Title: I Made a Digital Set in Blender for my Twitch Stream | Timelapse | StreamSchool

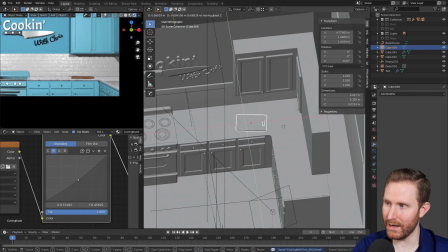I like to use tileable materials in these scenes a lot of the time rather than manually texturing everything just because they're nice and reusable and it lends itself to the fast workflow really well.
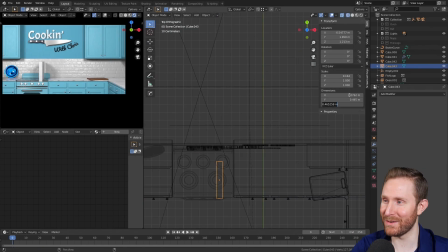Obviously I have to import my fish logo into the scene somewhere and here I decided to add some wall outlets.
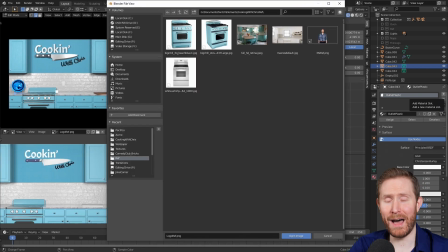If you look in your kitchen, you probably have a lot more than you originally thought you did.
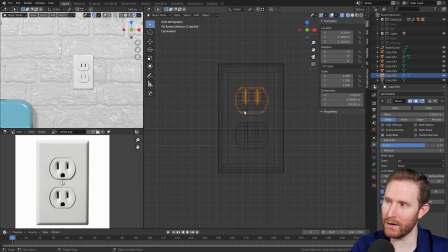These took a little bit longer to model than originally anticipated, but it's one of those details that you notice if it's not there,
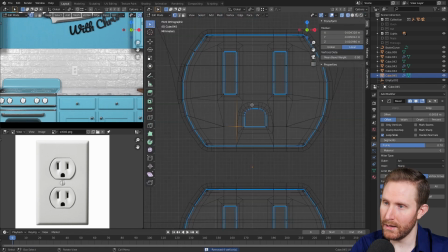but you don't really notice if it is there if you do it properly. Again, I measured this to make sure it matched real world size.
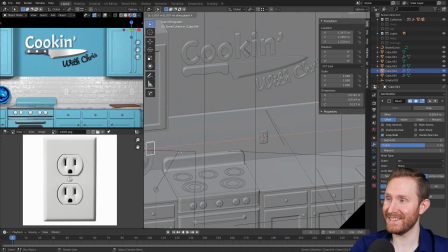Measuring things is very important. And I added six here.
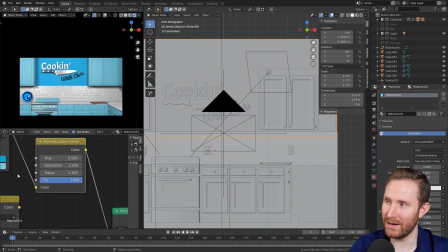I actually have like 14 outlets in my actual apartment kitchen i tried to get the bubble texture to match again but i just couldn't
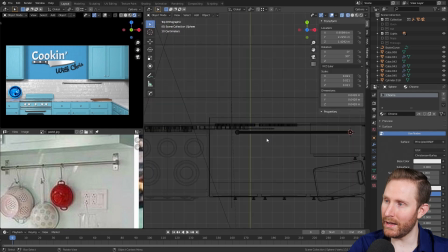so i resigned and made the wall just a little bit different color and i decided i wanted some stuff to hang from the wall like various pots and pans
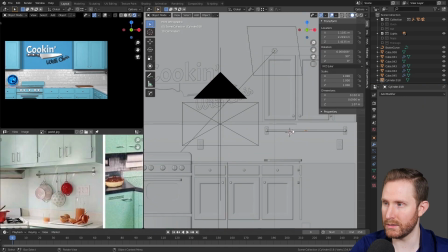and kitchen things so i modeled this using just a cylinder some spheres and toruses and some cubes uh shoved that rail there then i started
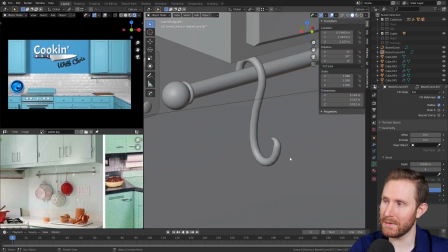messing with the scene again i'm all over the place but you notice i open some of the cabinets and drawers if everything is too perfect that makes it
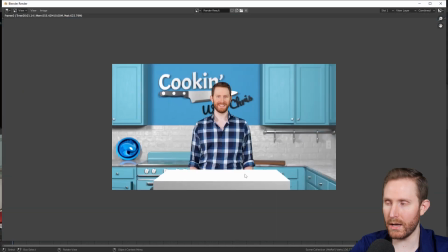look cg and not believable so just slightly tilting doors open, slightly opening drawers lends to the believability of the scene for sure.
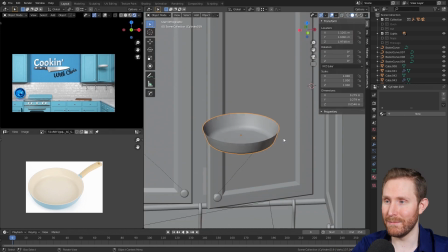So I messed with that a lot and I had to model some interiors to cabinets.
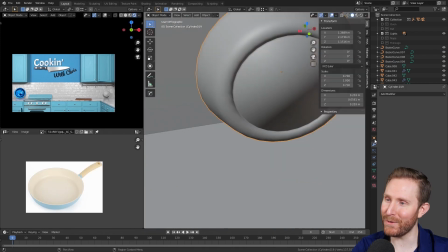Here I wanted to make a pan to hang from some of the hooks on that bar we just made and this is where I realized that an 11
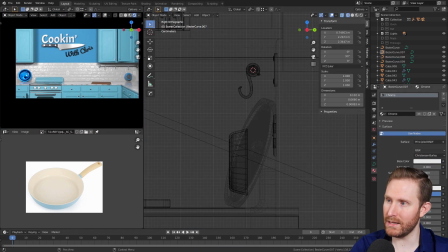inch pan was too big so I had to go with an 8 inch one and this again is just basic box modeling 101 except it
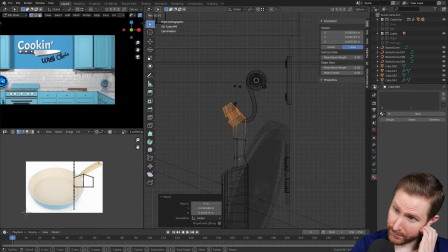started with a cylinder and a cube for the handle and shoved that on the hook.
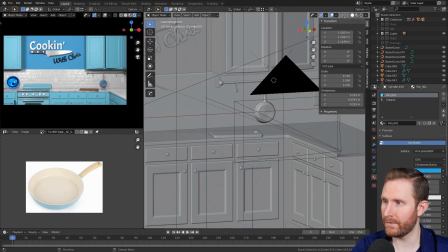I thought that turned out looking pretty well. I just used solid colors for all of the materials on that, but I thought it looked pretty cool.
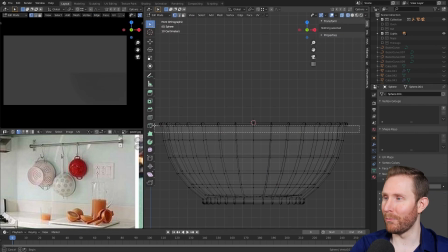And here I decided to make a metal bowl to hang from the other one,
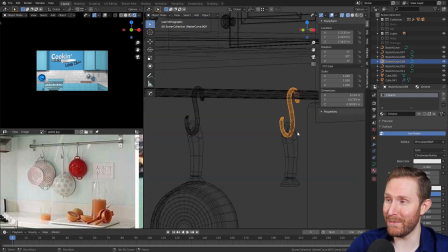which I ended up actually just duplicating to the third hook and making it plastic for variation, and a little bit bigger,
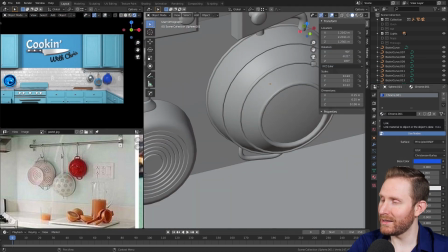of course. But yeah, I thought that looked pretty cool, just adding additional detail to the wall there.
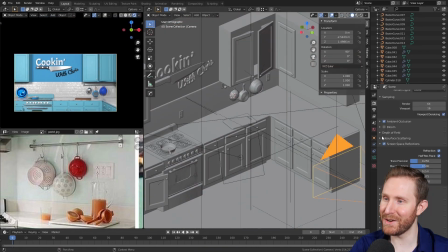And then I added another pan to one of the stoves on the oven, which I spent more time than I'd like to admit just fiddling,
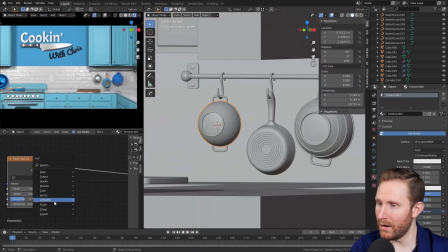trying to figure out which burner to put it on and here i'm just going around
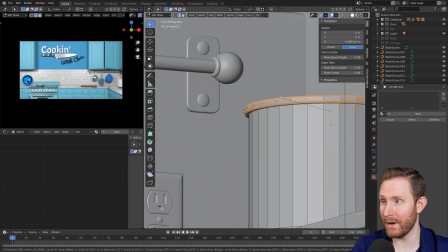the scene adding additional details making everything look better uh filling empty spots
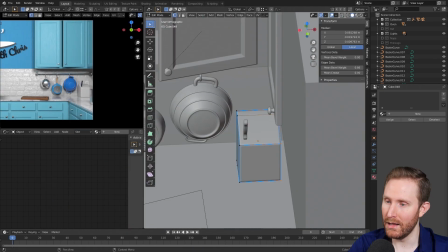the one empty spot is pretty much where i'm going to be standing i decided i wanted a knife block here just because it's
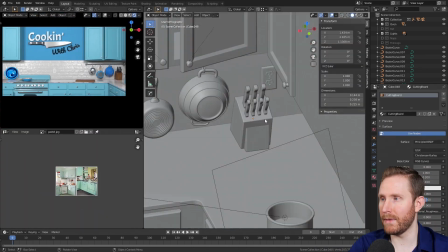a typical thing you would put in a kitchen and i figured that that would might match the cutting board maybe they came together in a set at the store who
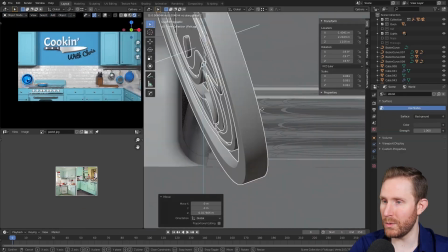knows move everything around tweak everything make sure it looks good.
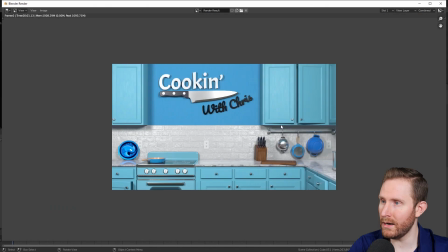Added an HDR for lighting just to get a little bit more blue tint in there and then mess with the textures of some things,
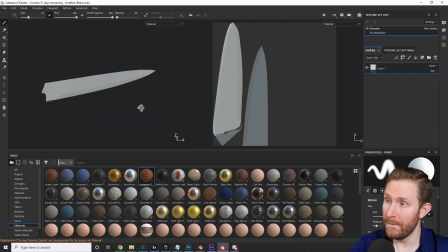add some glass texture to the oven, add an interior to the oven. Then I decided I wanted to texture the knife and add some actual detail to that.
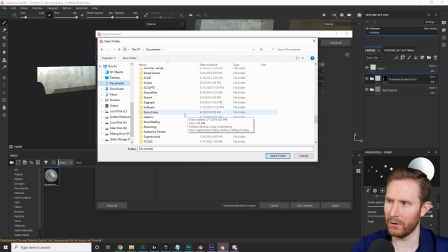If I spent more time on this I could probably make it look a little bit better but overall I'm pretty happy with how it looked.
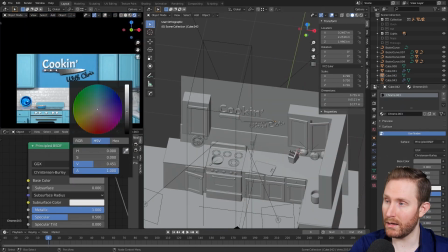Do a little bit more tweaking with the lights and the materials and everything and it uh this is pretty much done this is where we ended up and tweak the lighting a little bit more and render it in cycles instead of eevee and we end up with something that looks like this and i've gotta say i'm honestly always really impressed with how close i can get with just eevee i mean cycles is obviously going to be more realistic with the bounce lighting and the nicer reflections but having that eevee rendered preview up while i work is honestly so useful. Anyway, if you want to see my Blender work in use, come hang out with us live every Tuesday, Friday, and Saturday at twitch.tv slash oraclefishlive. And if you found this video interesting or helpful, make sure you hit that like and subscribe button below the video for new content every single week. Until next time, my name is Chris Folia, I'm your stream scholar, and class is out.